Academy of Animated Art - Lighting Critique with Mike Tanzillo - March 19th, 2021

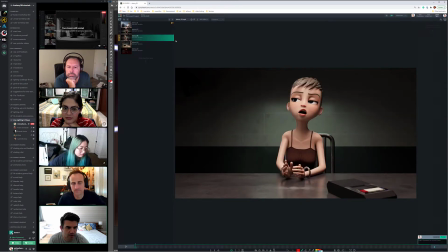4:16 The only thing is, and this is just the character's model is that collarbone thing.
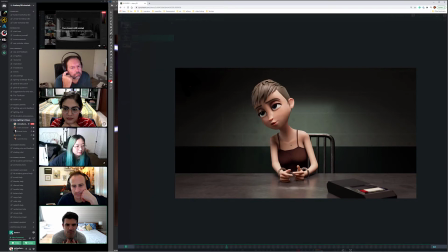4:24 It's like it's just very prominent at times. Like you can see like a definitive V in there. But I don't know if there's anything we can do with that.
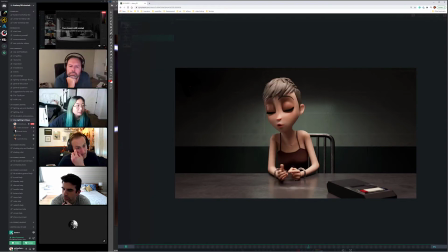4:37 I wonder what I can do about it. It's just too like. It's too like it's like the way that it's just too like it's like wrinkled or something.
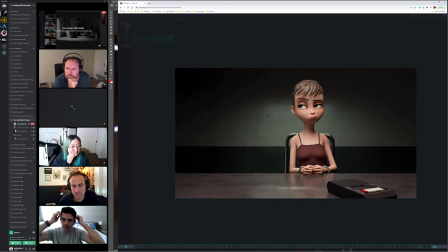4:50 It's I used to have
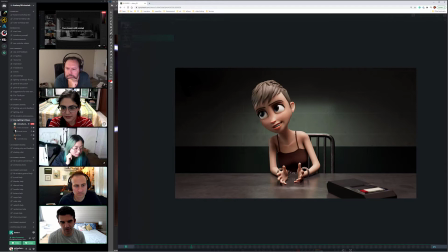4:55 like a CG suit person who would look at stuff like this in rounds and just be like, just take the contrast down in that area. Which basically means just like which was gobbledygook. It just basically means like take the attention down there.
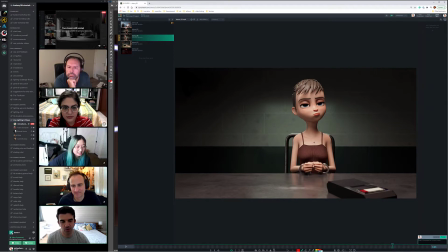5:09 I think it's in the specular AOV if you have those broken out separately. I would just. It's almost a matter of taking it and like almost blurring it a little bit, which sounds silly. It just in that pass, in that like you'd have to kind of draw a roto around it and kind of track with it, and then just blur that down a little bit.
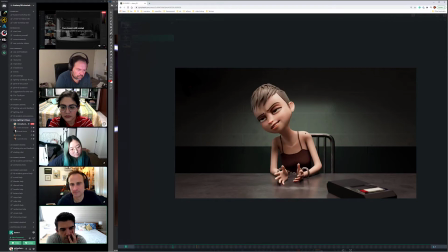5:28 But it's much more about the positioning and the posing of the character than it is probably the lighting and the shading.
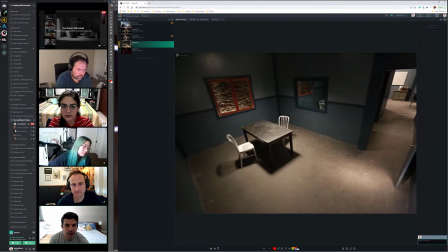5:37 But I mean, honestly, other than that, and then looking at this for the desk and like understanding where these splotches are.
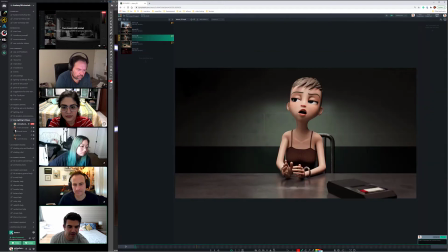5:46 Helps that spot make sense. I just want to shift it over just a little bit. Can you like just with the UV tiles just like reposition it just because it's right in the middle. There's just something like I wanted to kind of counterbalance this thing over here. So just if it was like right there, that'd be great.
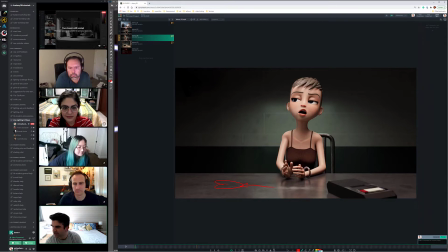6:04 Does anybody else have anything on these two?
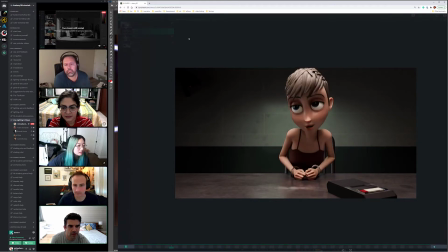6:10 Yeah, no, they look great.
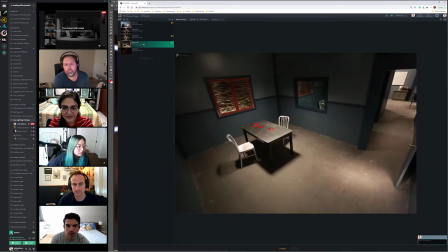6:15 Yeah. Is this the whole set? Like, does stuff happen over here? Do we see this? Oh no, this is an actual picture. Oh, okay. Yeah. Wow, that's weird. There's something that the chairs. Yeah, that's what I was like, did they model this whole thing? Like, yeah, because the wall's different.
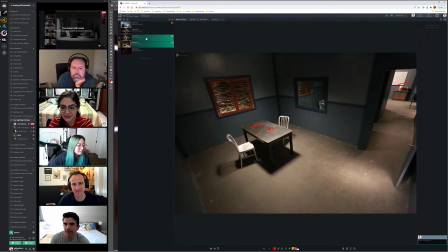6:34 There's no mirror. That makes sense. Yeah. No, I think it's good. It's just the matter of being right in the middle.
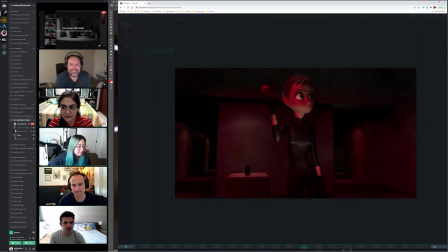6:40 Yeah. Okay, for this one. Yeah. Two things. I think the siren could be brighter. I think the red light can be brighter. The movement is interesting. Like if you just watch her, it might just be the timing of it, but like she like turns her head.
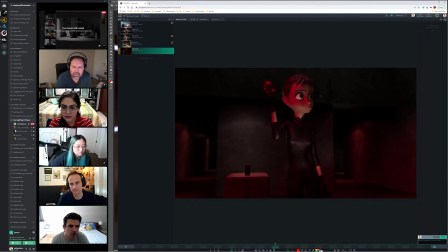7:00 It's just. I guess it just goes off of her at the same time as she turns her head. Also, like if you watch the podium, it just like it gets brighter when it goes off of the background. And it feels like that would all happen with one light circulating.
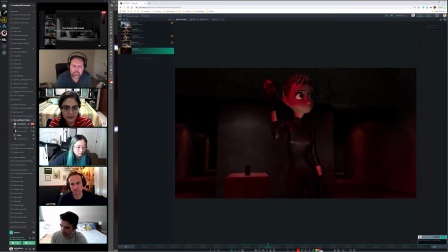7:18 Is that just like one light circling around? Well, there's two, so maybe I'll turn one off. I think turn one off because I think the read of it of being just like this one circling like woo woo woo
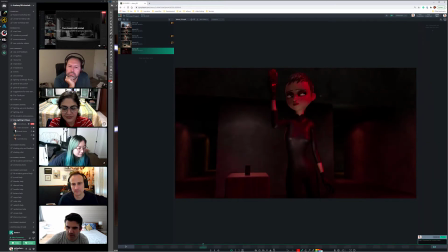7:33 would read better from the audience's perspective. And if you want to put a second one, maybe put a second one like back here. To kind of shine up on these walls, or like maybe a couple more back there, like those can go off a little bit.
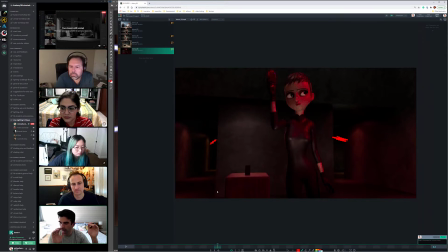7:47 But for the character, for all the main elements, they should feel like there's just one light swooping around in there. Or maybe also
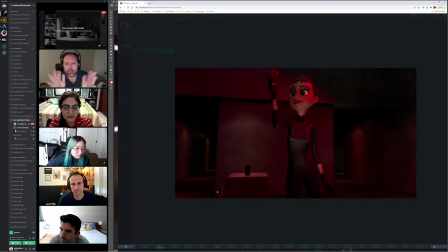8:04 if there's two, synchronize them so that they're like on their maximum lighting. Whatever, yeah. At the same time. Yeah, it's just that when there's two, and I was experiencing this a lot with police lights.